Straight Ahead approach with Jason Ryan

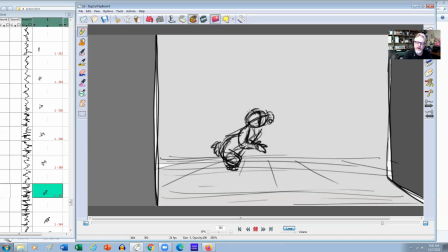[4:08]
But like if the character's coming down here and I've got a bit of drag happening here, right? Like I can draw in his nose here. Right here, maybe he's sort of about there, right? And then as he's coming down, I'm dragging the head back. And then he's on the way up here.
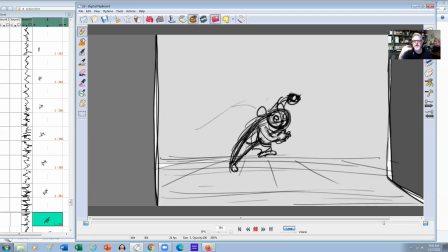[4:26]
So in my mind, what I'm doing is I'm keeping in mind like the poses of the run, right? Which is you got like your in air pose, right? And then you got your contact, then you get your squash, then you got your thrusting pose.
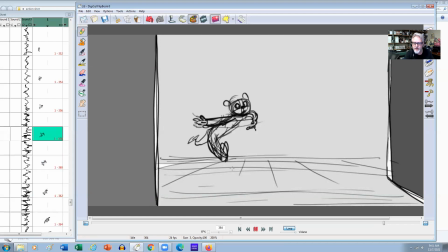[4:39]
And this is sort of like the thrusting pose, right? So I got him in air, then I've got the contact, which doesn't necessarily have to be contacted with the ground. It's just preparing that leg to make contact with the ground so I can get into the squash, right? And I'm basically straight aheading this on twos. right? So it's like every other frame.
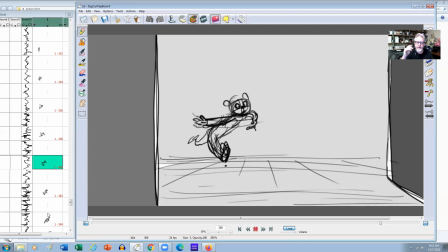[4:58]
So I'm not doing it on ones exactly like stop motion, but I'm basically going through my poses of a run and saying like, well, a fast run could be like 8 drawings, right? So 4 drawings on each side, on each leg.
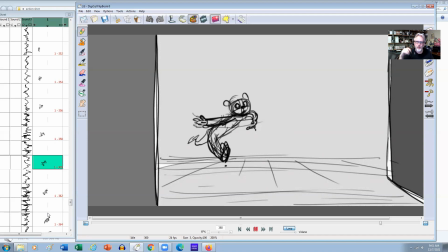[5:13]
And that way I can kind of predict sort of what pose the character would be in at a generally good fast pace, right? So I'm going from a contact to the squash and then up to the thrusting.
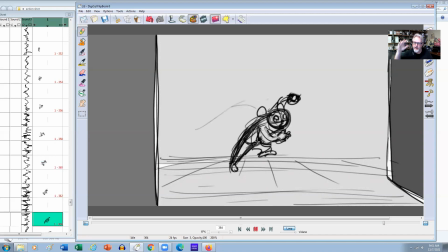[5:26]
So I know that like for this character, he's off balance and he's sort of chaotic. He's running away from somebody who he thinks is going to be firing a weapon at him. I know that we're going to have like a thrusting here. So I'm pushing the body up, straightening the leg, kicking this leg through, right?
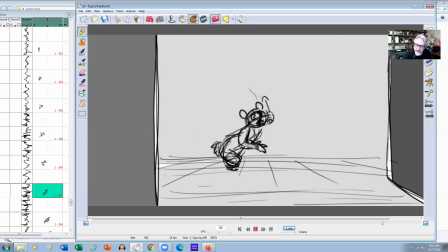[5:41]
And that forces like the body because he's coming down here, right? And then like once I'm pushing up with the hips, I know this is going to follow through. And this is sort of like that straight ahead approach, which gets you that really nice organic feel, right?
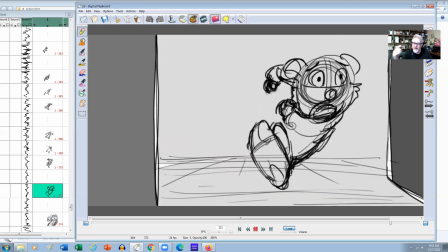[5:56]
And then like once I'm here, then I'm just, again, thinking about the actual poses.
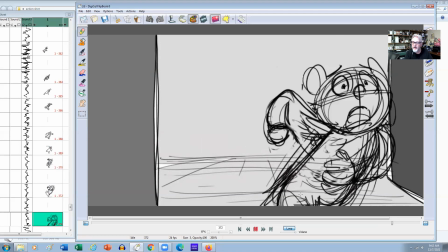[6:01]
So I'm thrusting on this side now in air, right? So I'm up in the air here and then coming down for the contact, squash, and then coming up again, right?
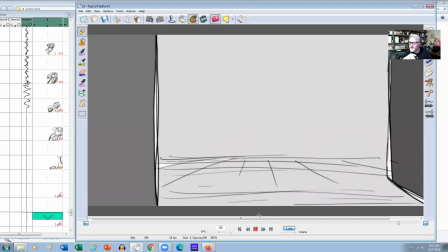[6:10]
And then up into the in air pose again, where I can see his foot. So that when we see it in succession, we see these drawings in succession,
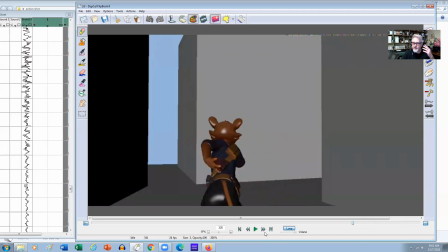[6:18]
it gives us this nice organic feel, which pose to pose is very, very difficult to do, right?
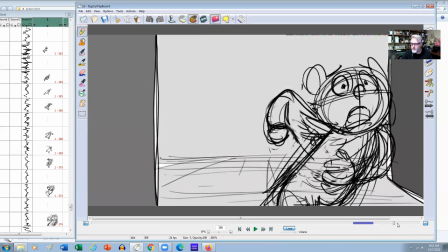[6:24]
So like I say, when I'm doing these types of shots, these action type shots,
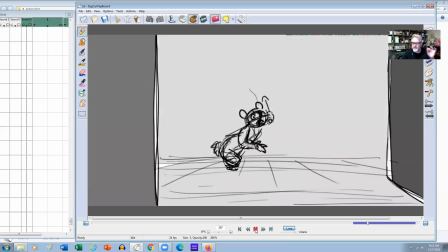[6:29]
I'll do it a straight ahead manner where like it doesn't really, I mean, even though the character is drawn very scribbly,
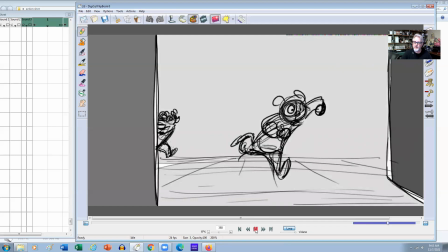[6:36]
I can still feel what's actually happening. And then I can use CG as my cleanup process.
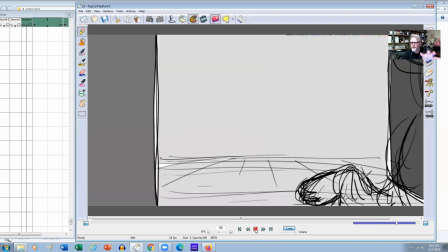[6:43]
Now, even though I've kind of worked this out on 2s, like I could probably use this straight into CG and I'd probably be fine.
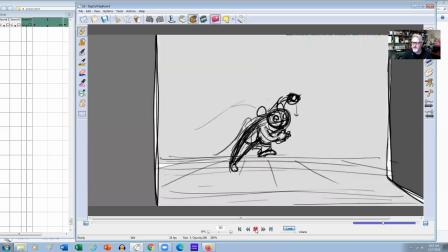[6:50]
But I'd still want to do some live action reference exploration to see how
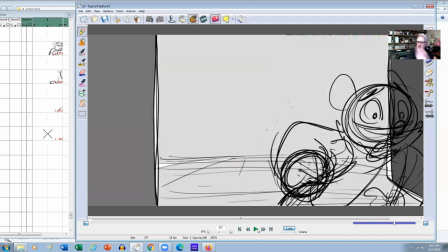[6:55]
my body's twisting or how fast I can get back into running normally. So that like I'm not going to leave something up to chance, right? Because in something like this, it's very chaotic. Like your arms are sort of not tied to the legs the way it would be if you were just running straight ahead on a treadmill.
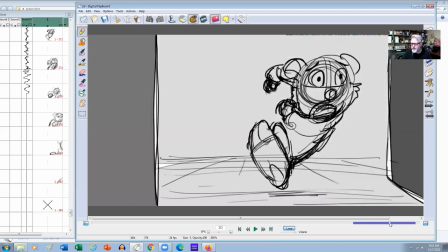[7:13]
So I'm trying to feel out like what kind of arm movement, what kind of swing would happen here, like if I'm throwing myself off balance, right?
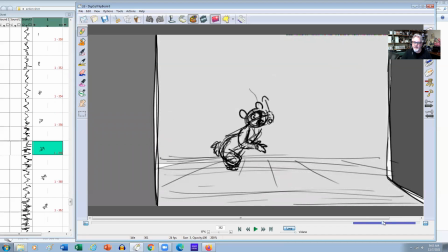[7:21]
So in here, I'm throwing myself off balance, but I'm starting to recover in and around here.
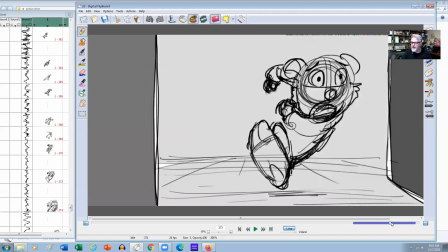[7:27]
So by this stage, I'm back into basically a normal run, right?
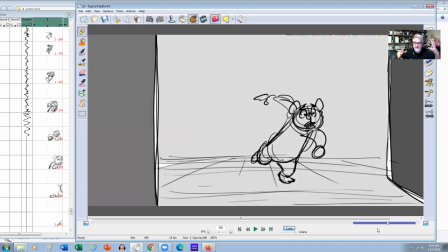[7:32]
So I'm not just swimming through the shot, like, you know, constantly swinging my arms like this. Like it's a little bit of that, you know, just to get myself regained and then back into this. So I'm using the straight ahead approach as a way of feeling my way through the shot, right?
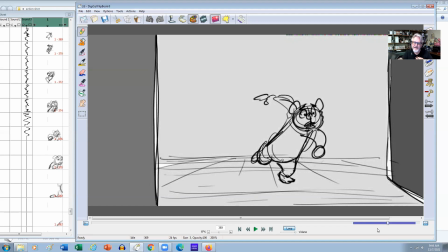[7:46]
So I wouldn't use this for an acting shot because it's unpredictable. Like you don't know where that pose is going to end up, right? But if I'm doing an acting shot, I'll do the pose to pose first to make sure that I've got those golden poses, right?
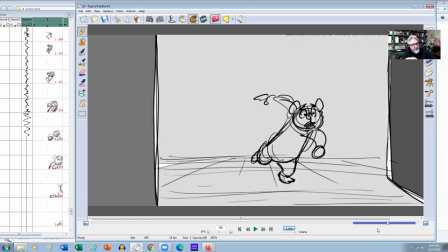[8:03]
Where I'm hitting that exact pose, that exact head angle, the exact emotion, but then I'll do a straight ahead layer on top of that to make it feel organic in the way to get into that pose and out of that pose or playing the animation in that pose, right?